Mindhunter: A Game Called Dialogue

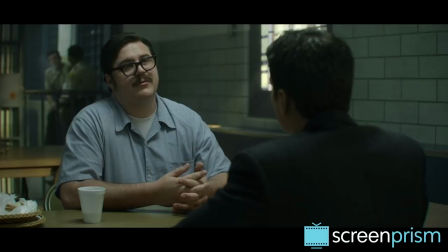In the second part of the interview, the two are framed more closely, as a way to visualize their psychological involvement.
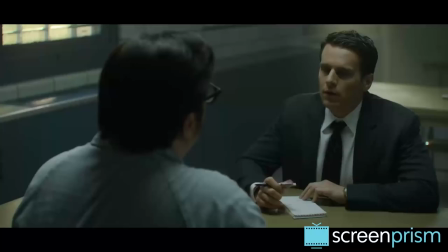Here, Kemper is shot eye-level, while Ford is seen from above, with the back of the killer taking up most of the frame. This makes Ford appear powerless, and it conveys Kemper's intention to corner the agent and unmask him.
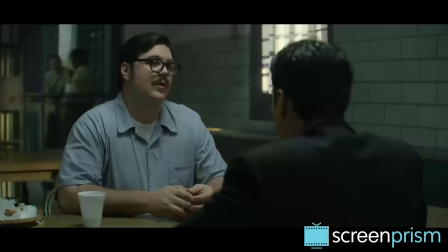It's difficult for me to square you with what you're in prison for.
Kemper understands how gullible and genuinely motivated Ford is.
Oh, well sure.
So it's in this moment that he really starts playing him by giving him what he came for, through a reveal.
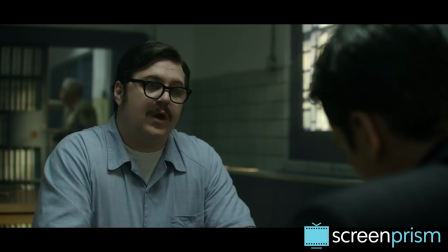You know, there's a lot more like me.
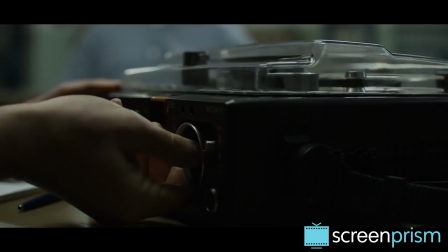Do you think so?
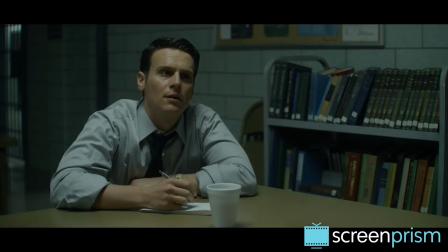He's a walking mystery inviting interpretation, and the best way to decipher him is by reading between the lines of his nonverbal behavior.
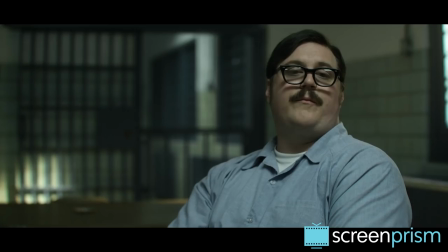What can we learn from the way he moves, compared to what he's saying with words? It's in the little things like gestures and changes in posture, but mostly it's in the eyes.
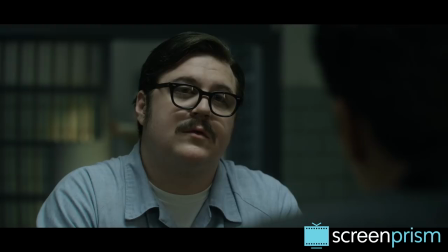People that kill in sequence like you do. Sequence? One right after another.
Did you see that?
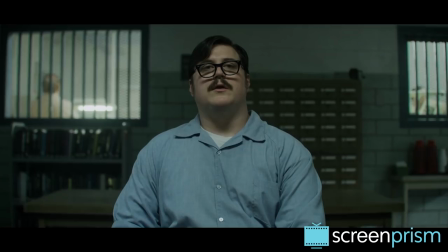Or look at the way the killer conveys his feelings about his mother through his mouth.
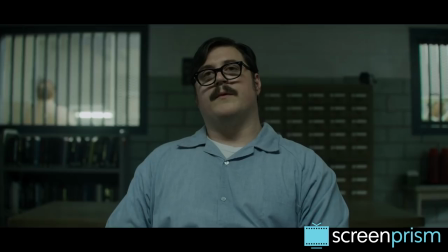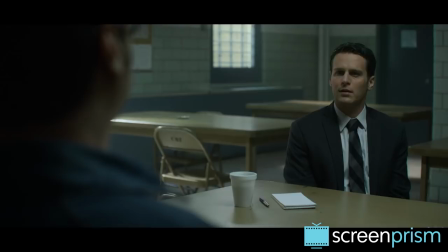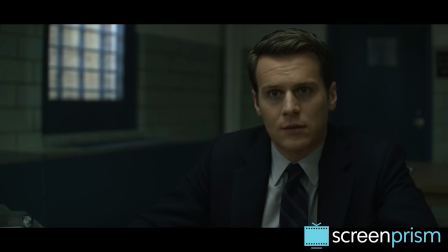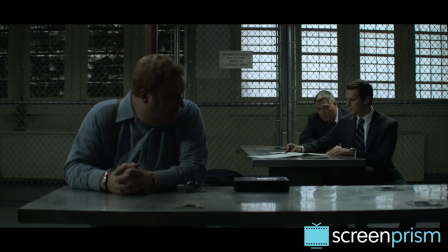The directors of Mindhunter have designed a wide-angle aesthetic that uses close-ups only sparingly.
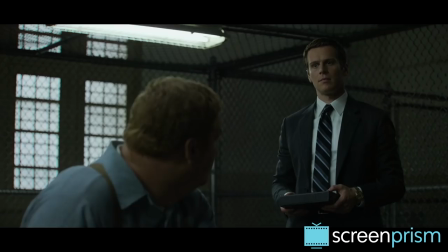This way, the characters have space to physically express themselves and relate to each other in single, long shots.
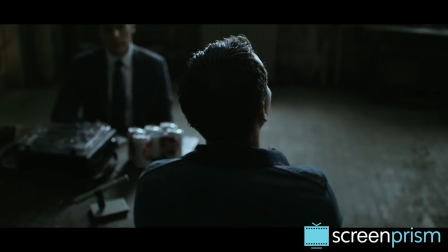We view them through a dispassionate vehicle from a critical distance, and with this view we try our best to make our own insights into the characters' hidden minds.
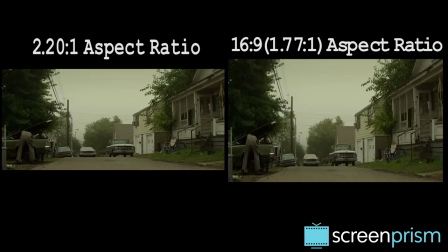The show isn't just shot with the kind of wide shots we're used to seeing on TV, it's shot in an ultra-wide 220-to-1, 70mm format.
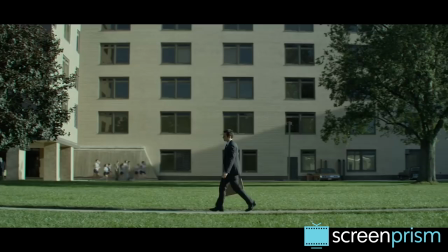Very unusual for television. It's a format where movement is amplified and feels more dynamic and alive.
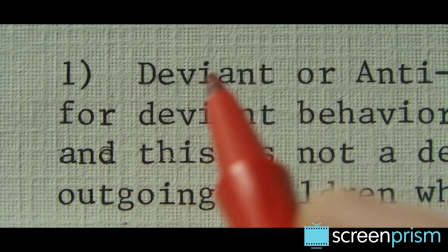That's why even the most subtle facial expressions and physical movements are perceived as poignant, loaded events.
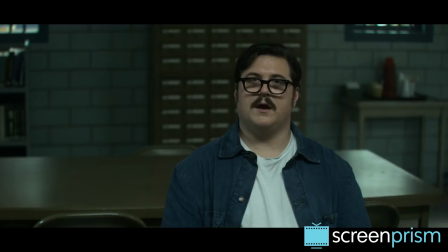Meanwhile, the show conveys its most vivid, violent images not through visuals, but through words.
So I got a claw hammer, and I beat her to death. And I cut her head off, and I humiliated her.
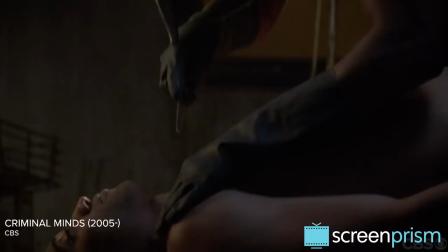Most crime shows will supplement any extended narration of a graphic incident with gruesome or suggestive pictures, over a voiceover.
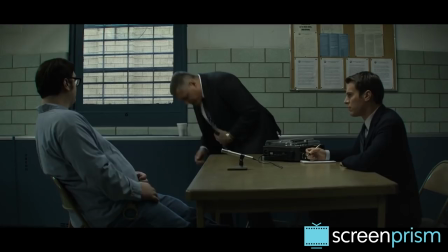But here, the restraint of telling us the horrors only through the dialogue evokes a mental image.
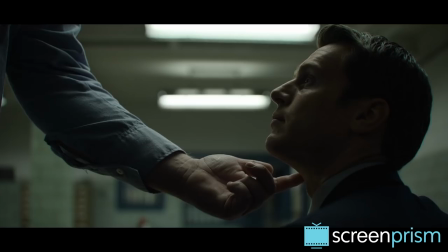When you slit a person's throat,
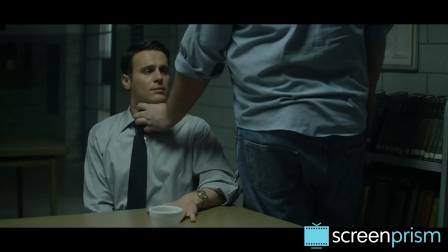you need to cut it from ear to ear in order to sever the windpipe in the jugular so that they bleed and suffocate at the same time.
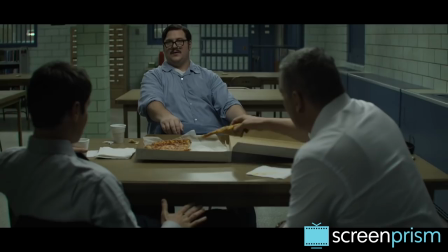The technique lets your imagination do the work. It works more like theater than a traditional movie or show.
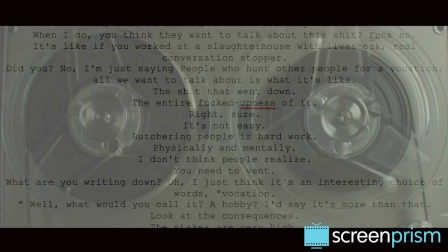So, when we are observing these dialogue scenes, what we are experiencing is much more than the surface-level informational transaction.
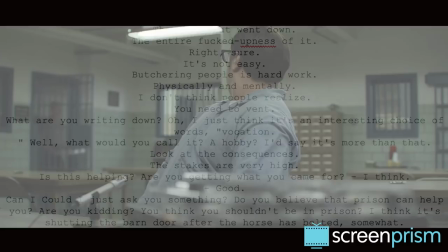The words on the page are like the foundations of a building, and on top of that,
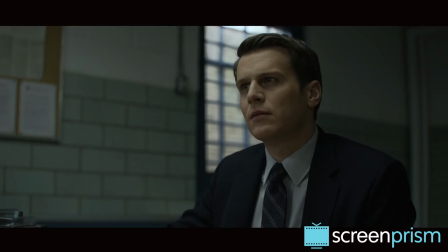the show adds many invisible floors and rooms and ornate architecture that can't be explicitly seen, but can certainly be perceived,
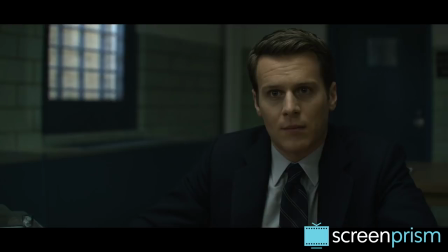felt. This show that's full of talking works because we're drawn in by all that's not said,
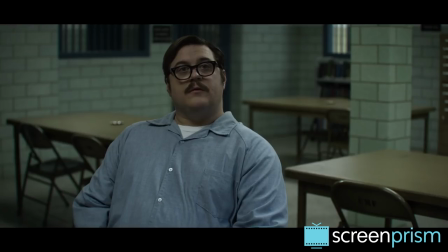all the complexity that surrounds that talking. i visited there to be near her because i loved her and wanted her
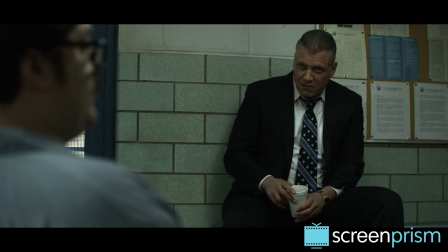at the murder site i've never been much to look at myself but i've always gone after the
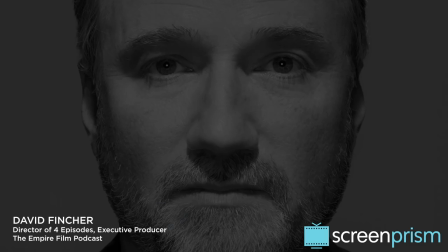pretty girls that you're the same
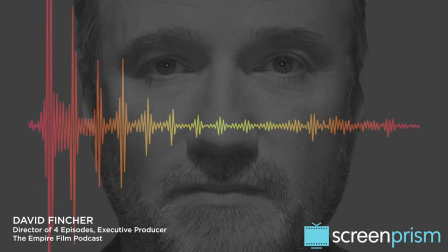in the director's own words is there another idea that can be dovetailed into is there is there something that's happening
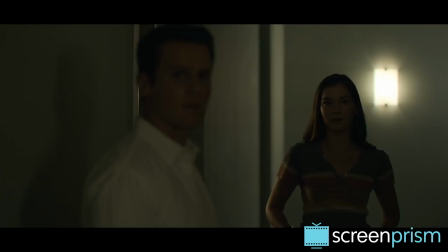when this character turns their back on the other character and is sure that
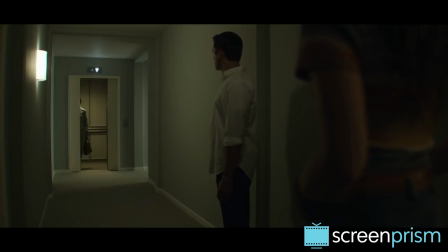the conversation is over is there a moment where the character who's been sort
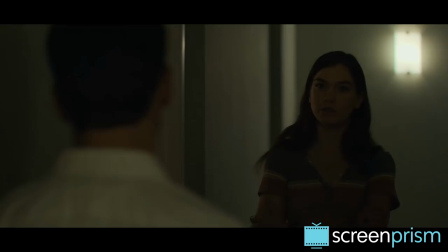of left behind? Do they attempt to rekindle the conversation? You know, I like to explore those things."